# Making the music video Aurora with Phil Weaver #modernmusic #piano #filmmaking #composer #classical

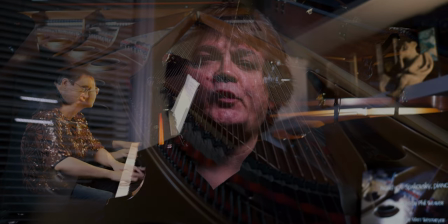(0:06)
Hi, I'm Phil Weaver and I'll be telling you about them making the music video Aurora.
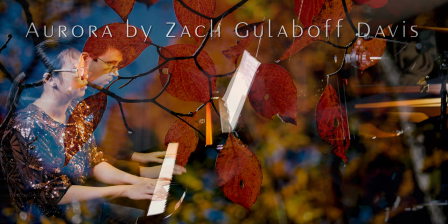(0:11)
Composed by Zach Gullaboff Davis for Discle Rear Piano, it's performed by the composer and pianist Melody Ng on the Yamaha DCFX Concert Grand at UAH. Normally, one piano four hands is done with both pianists playing at once the keyboard, but for Aurora they perform separately because of COVID restrictions. I use a technique I developed in previous videos with the DCFX I call ghost hands. The piano can record what is played like a player piano to have the pianist play the piece, leave the camera in the same position and settings, and then shoot the piano by itself. The two clips are blended by varying opacity and the pianist's hands become translucent, as if a ghost were playing the piano.
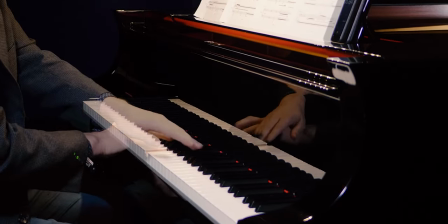(0:50)
The clips are synchronized and the cues move it precisely the same time the fingers move. Visually there's a lot of fun you can have with this.
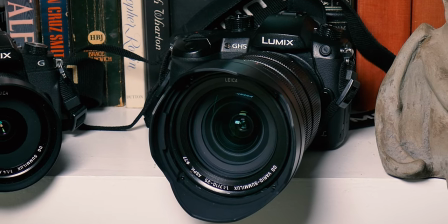(0:57)
I used two cameras for the shoot, a Lumix GH5, my main camera, and a Lumix G85 as a second.
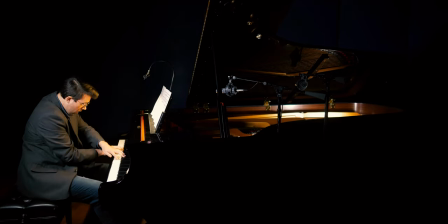(1:04)
Both had Leica lenses. Zach performed first, then I shot the piano alone, and then Melody.
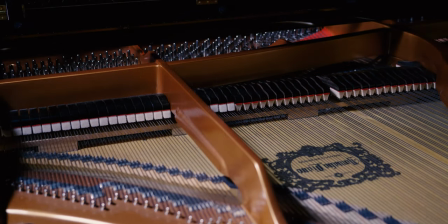(1:13)
Afterwards, I shot inside the piano, playing the initial track all the way through. This gave me footage of the inner workings of the piano that could be matched with performers playing.
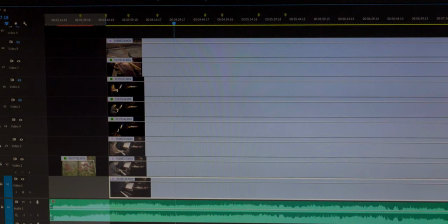(1:21)
Eventually, I had eight video clips of synchronized to the soundtrack.
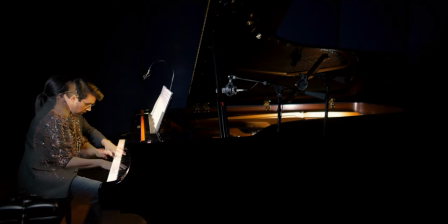(1:25)
I would vary the translucence of the performers depending on what they were playing at the time and shots of inside the piano layered on top of the performance footage. This is where the synchronization came in handy. It just doesn't work to have the parts of the piano moving at random. It needs to be exact. Eventually I added nature scenes to go with the music. I went with a chiaroscuro look for the performers.
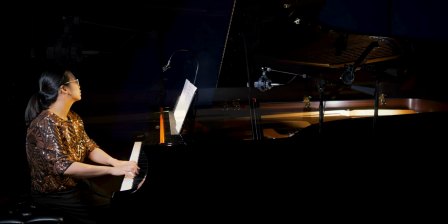(1:46)
It's dramatic and makes blending the other footage easier. I placed a small LED light inside the piano as well. The nature footage I shot in slow motion 4k for the most part.
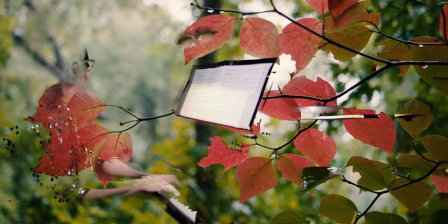(1:56)
I live five minutes from the land trust of North Alabama's Montesano Preserve and there was a lot of color this fall. I would just grab the GH5 and go for a walk and see what I could get. Leaves in the wind or rain in slow motion fit the feel of the piece in a lot of places.
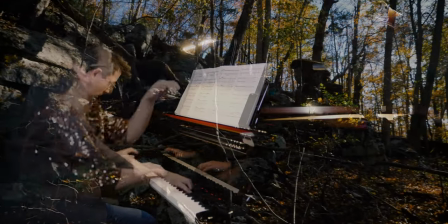(2:11)
The day after shooting Aurora I wanted some footage of some rock formations so I made a quick trip to the preserve. Luckily it was a sunny afternoon and I got the cliffs and a sun star as well.
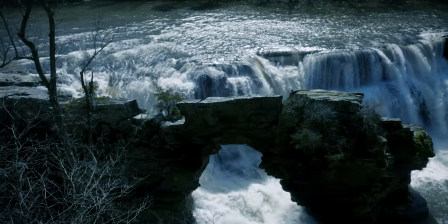(2:20)
The waterfall is fitted from last March at High Falls Park after a lot of rain. Many classical works are in concise eight measure phrases, so it's very easy to figure out where to put the visual changes. Aurora isn't like that at all. It evolves and changes mood gradually, so I really had to listen to the piece and study the sound wave as well. If that didn't work, I would just watch for when Zach dropped the bass. I used long visual phrases to match the feel of the piece, changing scenes every couple of measures would have been disruptive. I had about 48 hours to shoot and edit the project since it was used in an online recital for the UH Music Department that week.
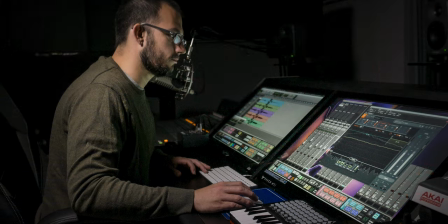(2:59)
In closing, I really enjoyed working with Zach, Melody, and Matt Westmeyer, our recording engineer for the project. The link to the piece is in the description below. Thanks for watching, and I hope to see you soon.